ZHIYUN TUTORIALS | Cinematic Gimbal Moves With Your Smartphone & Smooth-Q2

Hi, this is JP Morgan. Today on Slanted Lens, I've got with me here, Melody Moore. Hi. Melody makes incredible cookies, and we're gonna use their cookie making process to just show you how to do, really, camera moves with a gimbal. And it's just so interesting, not just a gimbal, but a gimbal with an iPhone. This is a new Juin Smooth Q2 gimbal. It's a great little gimbal. It's pocket size. It's very light. It gives you 16 hours of battery life, which means you can use this thing all day, which Which means literally it's gonna last like four times than your iPhone does.
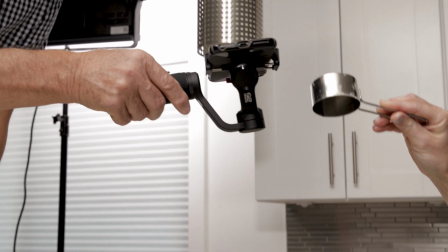[0:31]
So an incredible battery power. It's made of an aluminum alloy, so it's very strong.
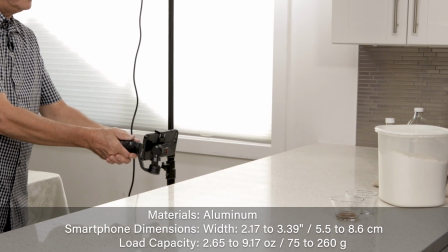[0:35]
I've actually dropped it once, which was not a good thing, but I did it, and it's working just fine. It also, it's a quick release clip here, so you can take this on and off very quickly. It also gives you the ability if you wanna go to vertical, if you want that kind of portrait versus landscape. So you have that option to change back and forth, which makes it very easy to switch if you wanna do that mid-shot or use it either way, vertical or horizontal.
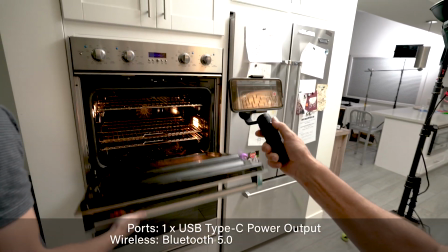[0:57]
And using Bluetooth, it connects my phone to the gimbal, so I can hit record and kind of run my phone from the gimbal, which makes it very easy. In my hand, record, stop, and I can use it to make my moves. So let's take a look at some of the motion options you have with the gimbal. So I'm going to let Melody do it here. So the first one, if you click on that, the PF, it's going to pan, but it's not going to tilt. So as you go down, it's going to get you to stop. Okay. Then the second mode, you click that, is locked. It's not going to pan or tilt, it just locks both of those. Then the third one, it's going to pan and tilt, it's just going to follow you. It's going to pan and tilt as you go up and down, it's going to follow. Then the last one gives you complete movement. You can pan, tilt, and roll with it. So pan, tilt, and roll. If you push that button one more time, you're going to push it one more time, and now you aim that right at the camera, just hit the joystick to the side, it's going to give you a vortex move. It's going to just roll, as long as you keep that joystick pushed to the side, it's going to keep rolling. So you got a vortex. So there's a look at the modes on the Q2. Very few buttons you have on the back. One button is a joystick to be able to go between the different modes. You've got a record button and you've got an on and off button, which is very simple to use. So let's get now to some camera moves and see how they look as Melody is making cookies.
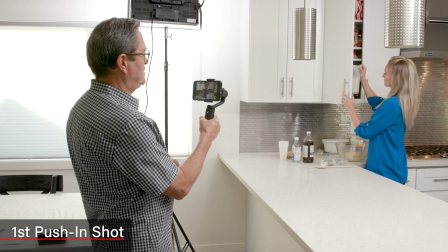[2:09]
So for this first shot, I'm just gonna do a little push in and on this push in, I'm gonna really put it on the mode where I can, it will flow with me, either tilt or pan.
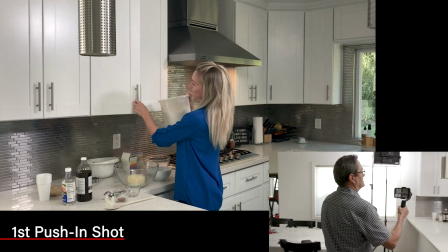[2:18]
I'm gonna have complete control of that. I'm just going to push in as she sets the flower out and that'll become the beginning of our little video here.
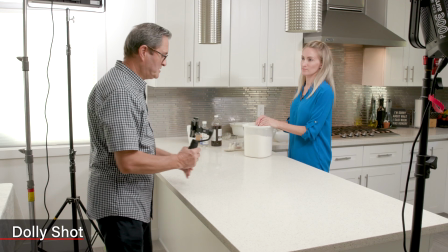[2:25]
On this next shot I'm going to do a slider, just a dolly shot. I'm just going to come across the table here.
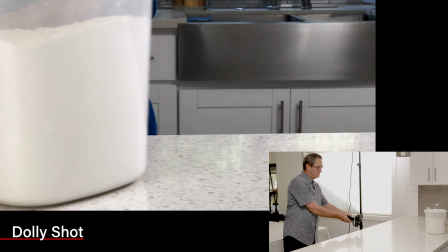[2:30]
I'm going to lock this off so that I'm not having to fight it as far as movement goes.
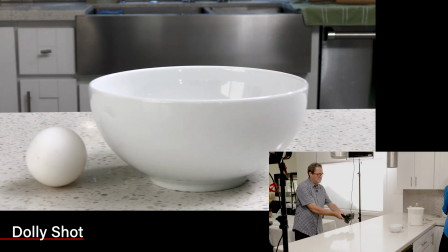[2:34]
And I'm just going to come right across the ground here and I'm just going to come across here as she sets the ingredients down that we're going to use.
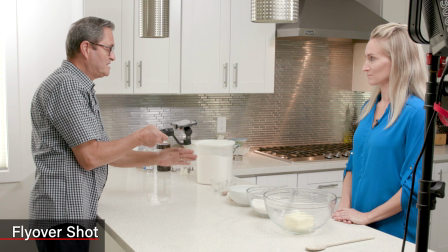[2:42]
I'm going to do this one more time as a flyover just as she puts the things underneath the camera to see what that looks like. Seems interesting to me.
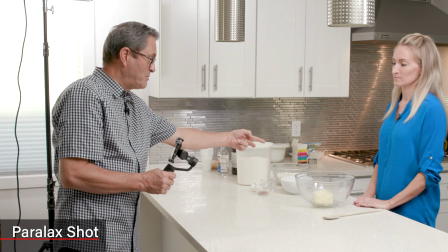[2:48]
We're now going to do a parallax move. What that is, is I'm going to let the camera just kind of move around the bowl, keeping the bowl centered.
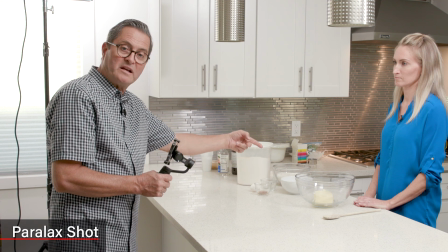[2:55]
That's what the parallax is. But I'm going to make a move around the bowl for each ingredient.
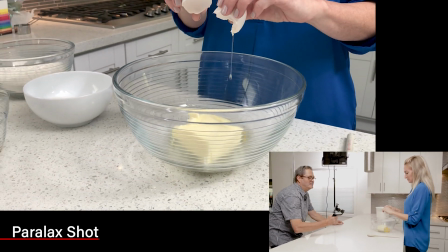[3:00]
So we'll make a move for the eggs, then we'll go back and make a move for the butter, and we'll make a move for the sugar.
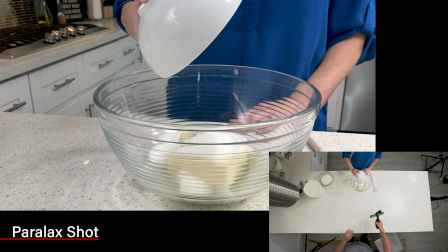[3:06]
And then we'll cut those all together so as the camera moves around the bowl, it'll go butter, eggs, sugar, and as it goes around the bowl, each ingredient drops in.
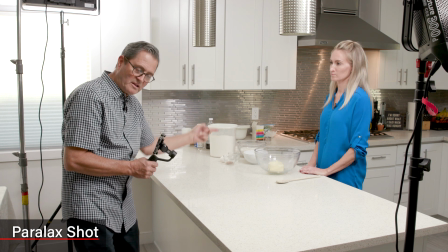[3:14]
And as you cut those five or six shots together, as one parallax move, and all the ingredients are randomly cut to mixing.
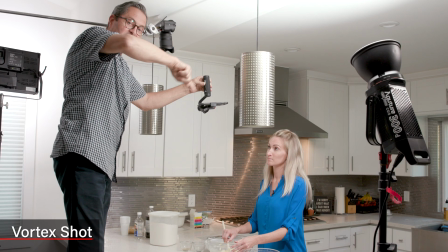[3:20]
I'm now gonna do a vortex shot from overhead. It's gonna spin as she mixes the opposite way, and it's just gonna be an interesting look.
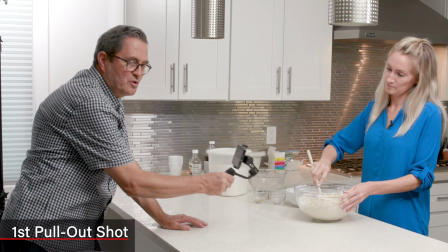[3:27]
So, here we go. I'm gonna do a little kind of gradual pull-out shot as she starts to mix here,
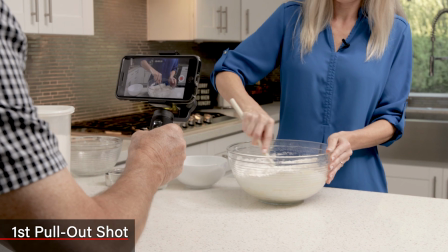[3:32]
because we just went from this vortex mixing to flour dropping in to another vortex mixing, a little much.
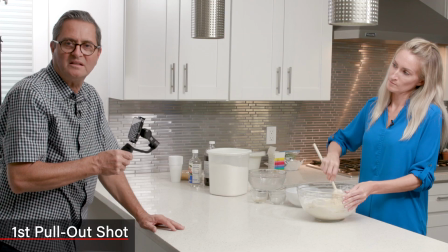[3:38]
So I'm gonna do a little gradual pull-out, then we go back to a vortex mixing. It's all gonna be crazy. No doubt about it.
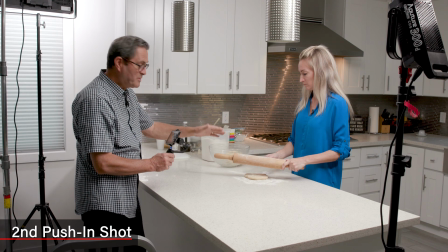[3:44]
So I'm now going to do a little push-in shot as she rolls the rolling pin. I'm going to try to push in as she rolls the rolling pin towards me.
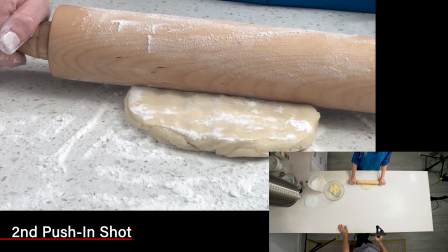[3:50]
So this would just be this nice little movement of opposing action, pushing together, and just get that quick shot.
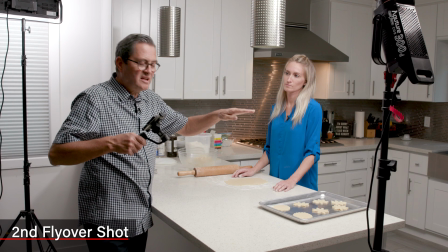[3:56]
I just did a quick flyover as she's rolling the dough out. It's just fun because I love this thing. We've got it going on a lot of these shots where I'm opposing the action.
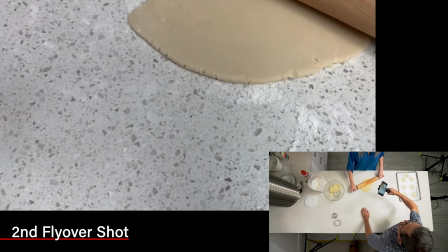[4:03]
As she's rolling towards me, I'm pushing across the rolling pin. So you just see the pin coming, rolling underneath the camera as I push across it.